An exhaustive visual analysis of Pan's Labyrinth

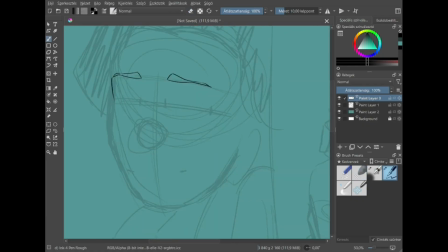(4:00)
It's immediately almost obvious that it shows the end of this girl's story, and it robs us of all hope right away that about this child's fate.
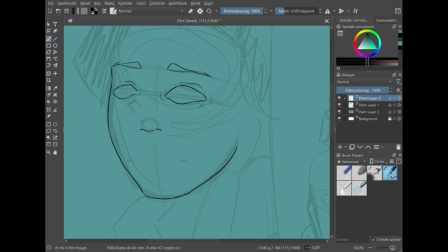(4:15)
And it just in general fills me with the idea that a child's violent death is one of the worst things that can come to happen on screen and on this earth, or the way it is portrayed,
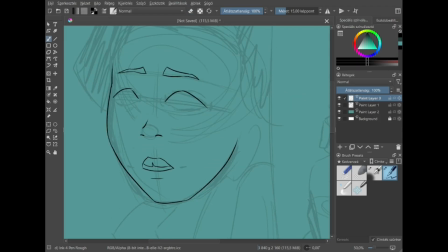(4:30)
or the music playing in the background. I don't know, something just makes me feel that way. And you can see right away something that I noticed in a lot of these scenes is that the
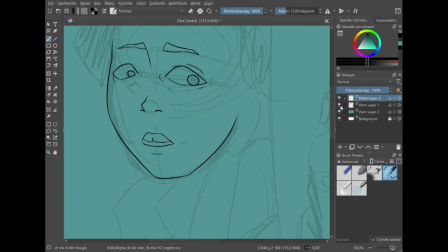(4:45)
canvas or the screen is actually sliced vertically,
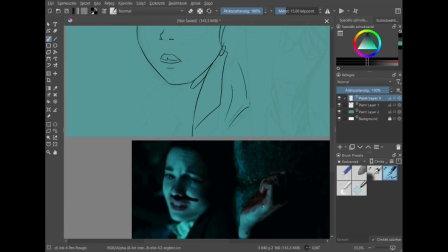(4:54)
because it's horizontally a very wide screen. I mentioned it in my previous smaller videos on Pan's Labyrinth.
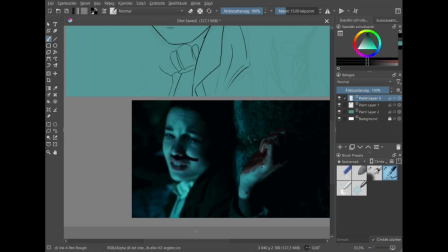(4:59)
It is a 1.82 to 1 ratio.
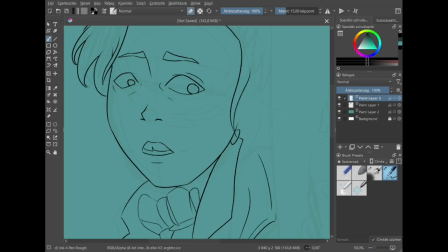(5:04)
Um, so it's pretty wide,
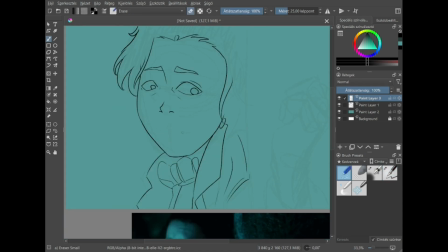(5:08)
and it often does the horizontal slicing of the composition.
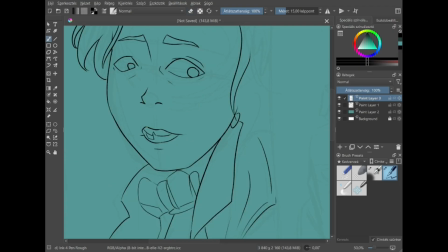(5:14)
And here we can see that Ophelia's hand, that is the ultimate foreground,
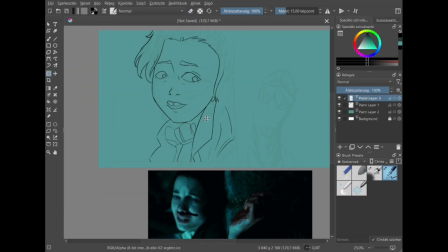(5:21)
if I can call it that, is inside of the bricks or underground, if you look at it that way,
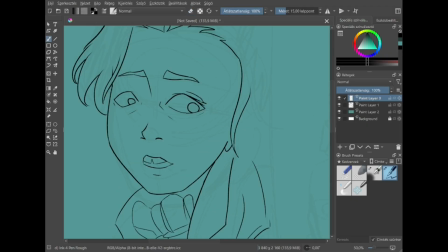(5:28)
whereas the rest of her body is above the bricks or on the other side of them, still alive and breathing.
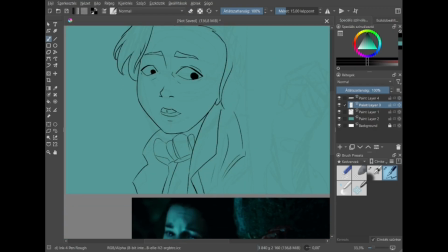(5:37)
But also remember that this is a vertical slice of a clearly horizontal scene,
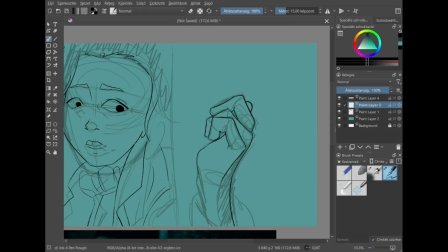(5:43)
so it looks like not like we're alive and inspecting her from the outside, but like
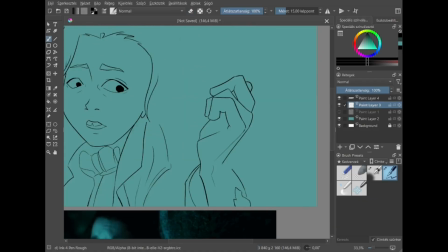(5:54)
we're lying next to Ophelia,
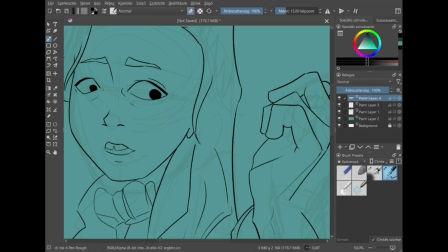(5:57)
and it this whole positioning makes us want to understand her story and how she came to be this way.
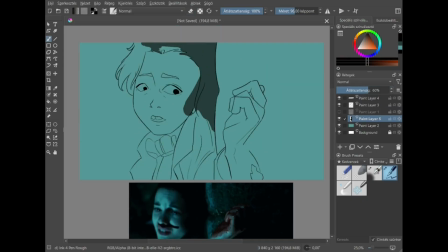(6:06)
It also raises this sense of sympathy in us, as if we are dying with her in a way,
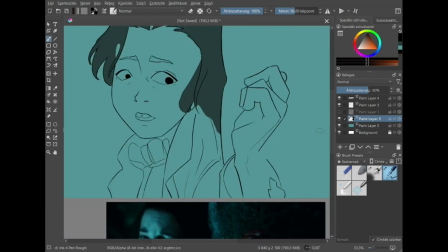(6:13)
or we will, who knows. It also gives us a sense of
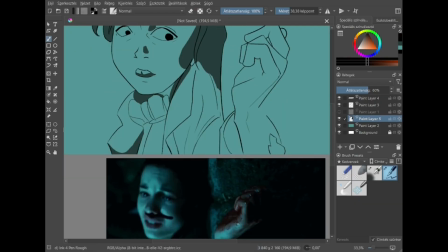(6:21)
instability, like the future is not set in stone, but that is very vague and it's hard to decipher.
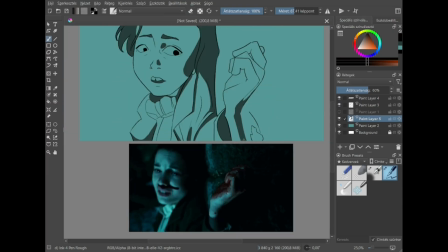(6:27)
And also, if you know that a scene is horizontal and you see it vertically,
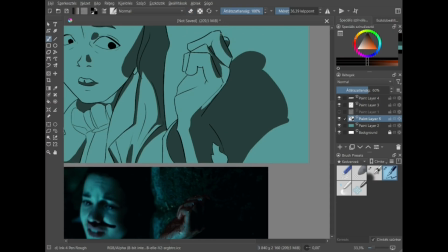(6:36)
you will most likely still perceive it to be horizontal just because you see the girl laying
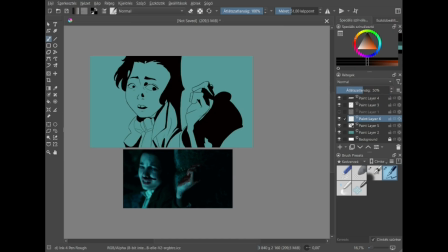(6:44)
on bricks, and you know rationally that it should be her laying there,
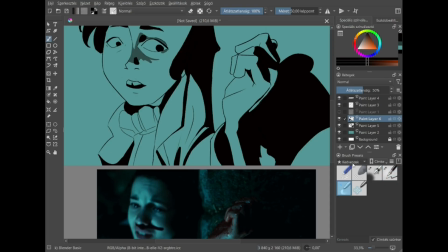(6:50)
so your mind corrects it kind of, and you can't really tell if,
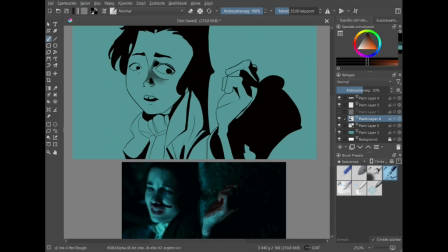(6:55)
I mean, unless you pay direct attention to whether it's horizontal or vertical,
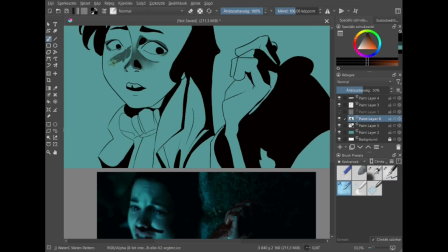(7:01)
you can't really tell which way it is.
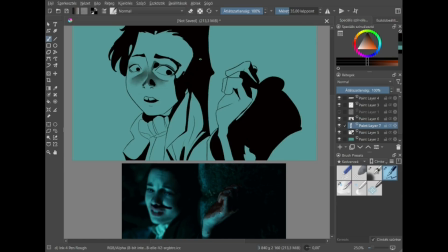(7:05)
And I couldn't either at first because I wasn't paying that much attention right away. Now, about my speed paint of this one. You might notice that part of it is gone, and that is my mistake.
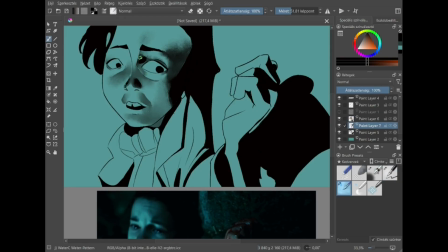(7:21)
It's just beginner's error. I probably paused the recording to grab something to eat and then forgot to turn it back on.
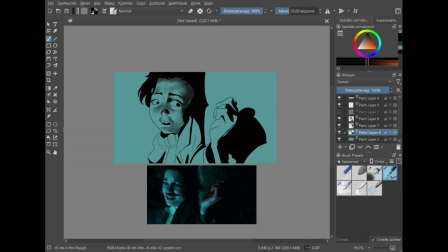(7:30)
I can't say for sure how long
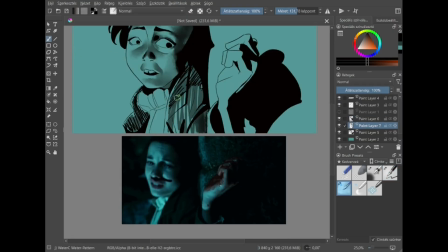(7:34)
the missing shots took, but it had to be at least an hour,
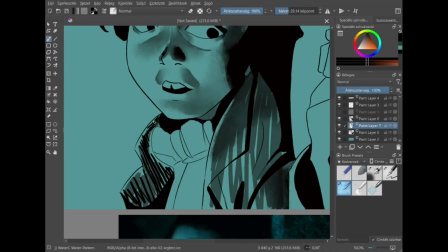(7:40)
given how much progress I've made in that gap. Also, it's obvious from the speed paint that I had no idea what I was doing. I hadn't even begun using different layer types at this point yet,
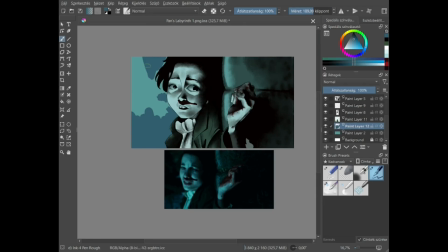(7:56)
and it is deeply flawed, this piece, but
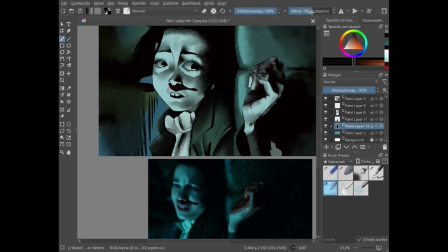(8:03)
it felt like it was among my best at the time, which clearly shows my level at the point of starting.
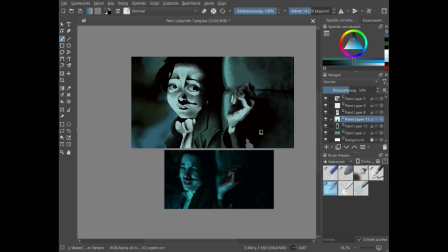(8:10)
And for someone who started out as a portrait artist as a child, I horribly messed up the facial anatomy,
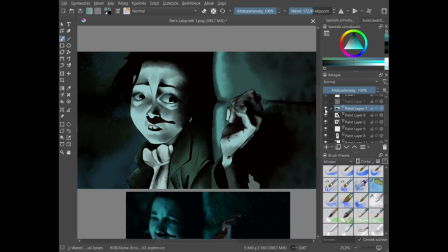(8:20)
probably by leaning too heavily into a style that wasn't mine yet and I haven't even tried it before.
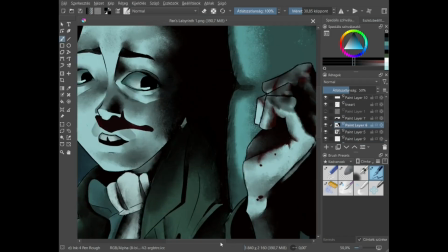(8:27)
But yeah, it looks like one of her eyes is like half a meter apart from the first one.
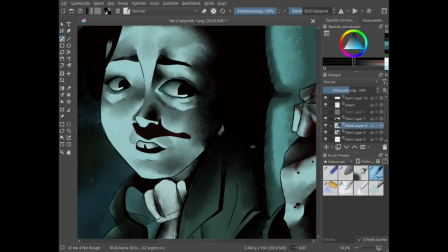(8:34)
I'm sorry. And also, I went way too cartoony with the expression.
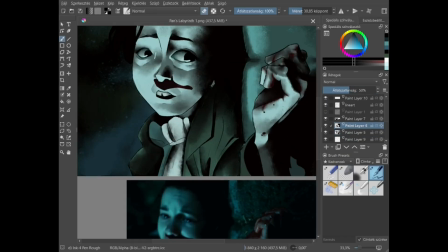(8:39)
It almost reminds me of Scooby-Doo.
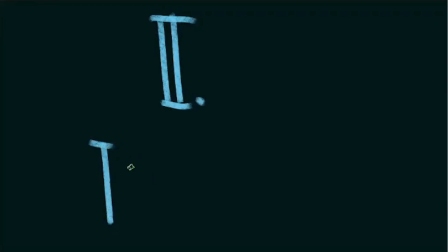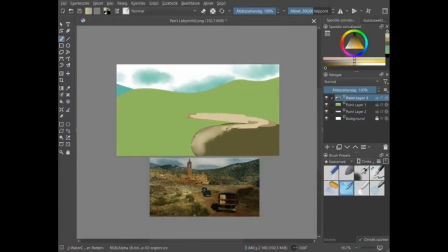(8:49)
It's weird to see this one as the second because I thought this was after the scene in the forest, but I guess not then.
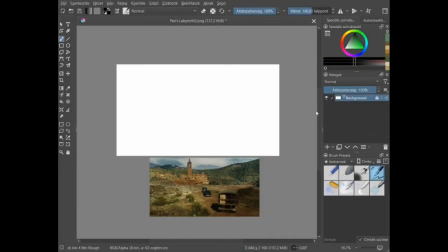(8:58)
However, I mentioned in my first video about this one the patchiness of the texture, and I still stand by that. It doesn't look much like healthy vegetation to me. It looks more like rust or mold or rot in the placement and quality of these darker spots,
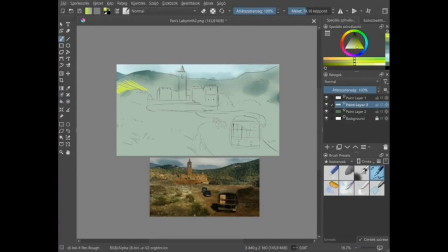(9:18)
and therefore an otherwise painterly picture becomes unsettling in a way. It sends the message to us that something's not right in the world, or in this part of the world at least.
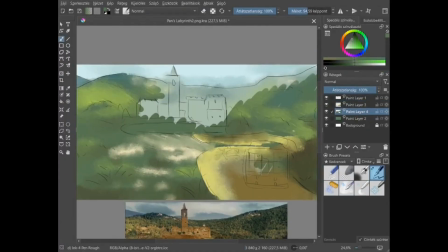(9:32)
There's something infecting and consuming on no end. The mill is just as patchy,
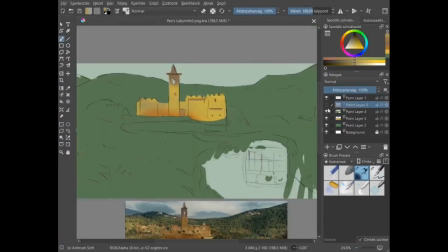(9:40)
showing perhaps that whatever is inside is either the source of this evil
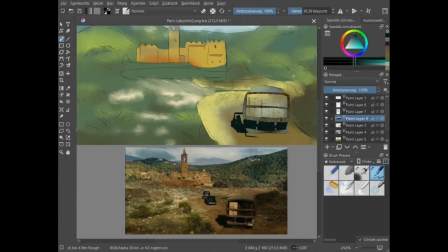(9:49)
or a byproduct of it, but definitely not a safe haven in any way.
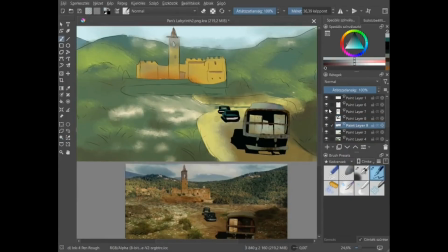(9:55)
It is clear from this one, if you're watching my speed paint, that I never was a fan of painting landscapes, and it shows.
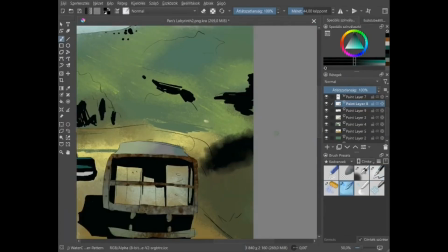(10:03)
I had to start over like 3 times. The liner didn't help.
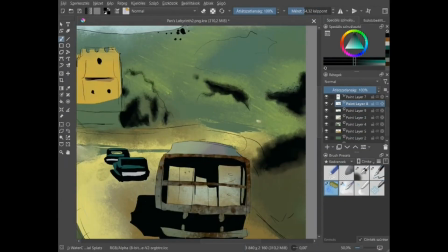(10:08)
I had to start experimenting, but nothing helped at all.
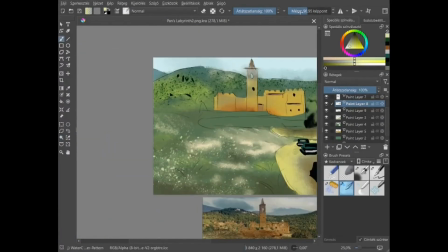(10:14)
Even the other landscape painting videos I looked at, like tutorials,
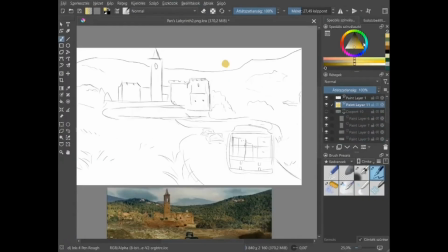(10:21)
they all relied on bigger shapes, and I tried to own that and apply that to this scene,
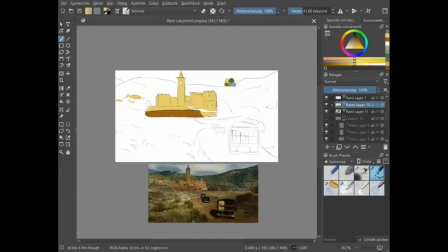(10:29)
but this whole texture that I just mentioned and the general lack of
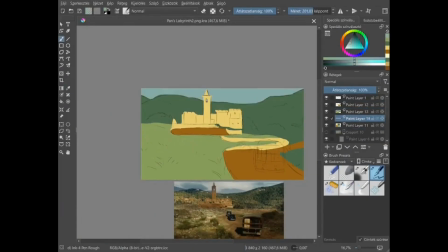(10:37)
stability, aside from the cars and the mill, of course,
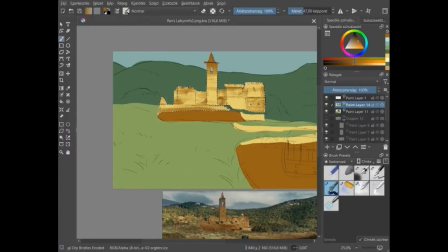(10:44)
I felt like I had nothing to hold on to. Nothing made sense.
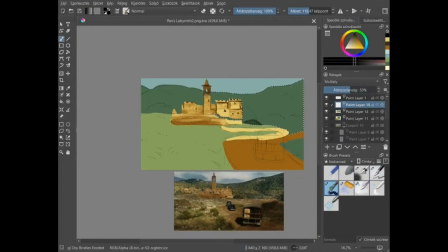(10:48)
The road was sometimes the same color as the grass, then the grass was sometimes the same color as the road, and the forest in the background doesn't even look like a forest. So yeah, it drove me insane. This was the first piece that did that.
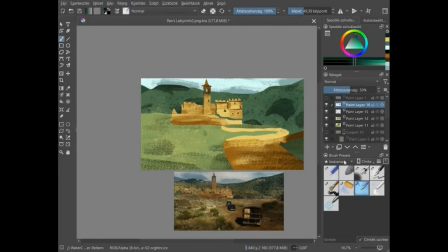(11:05)
There will be a lot of others to come that did drive me insane. You'll probably like those more. I could only vaguely convey the feeling of the original shot by creating this lukewarm slop,
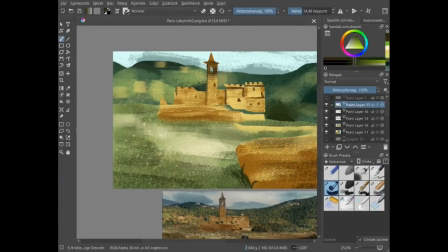(11:24)
and as I said, nothing makes sense, no definition outside the cards.
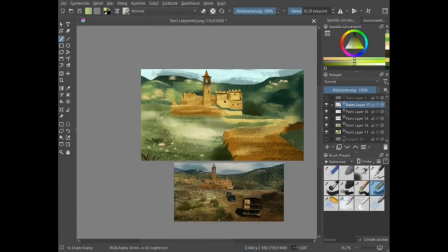(11:29)
It's just extremely clumsy. I was also proud of this one when I made this, naturally, because it was my first real landscape since like grade school, maybe high school,
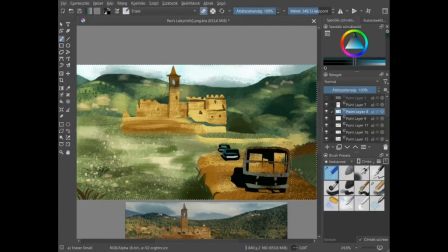(11:45)
and I hate looking at it now, obviously.
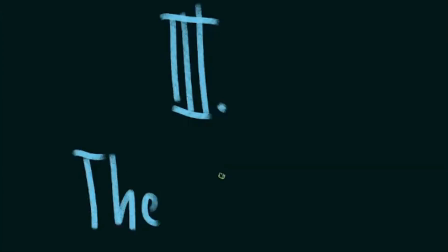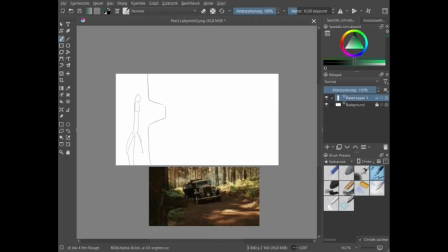(11:55)
This one is, I believe, from when Ophelia's mother gets sick in the car,
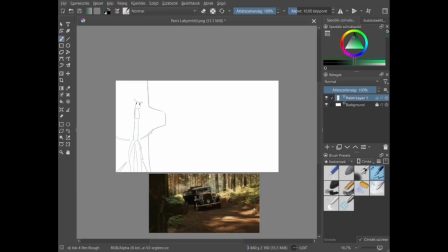(12:02)
so they have to stop and let her in.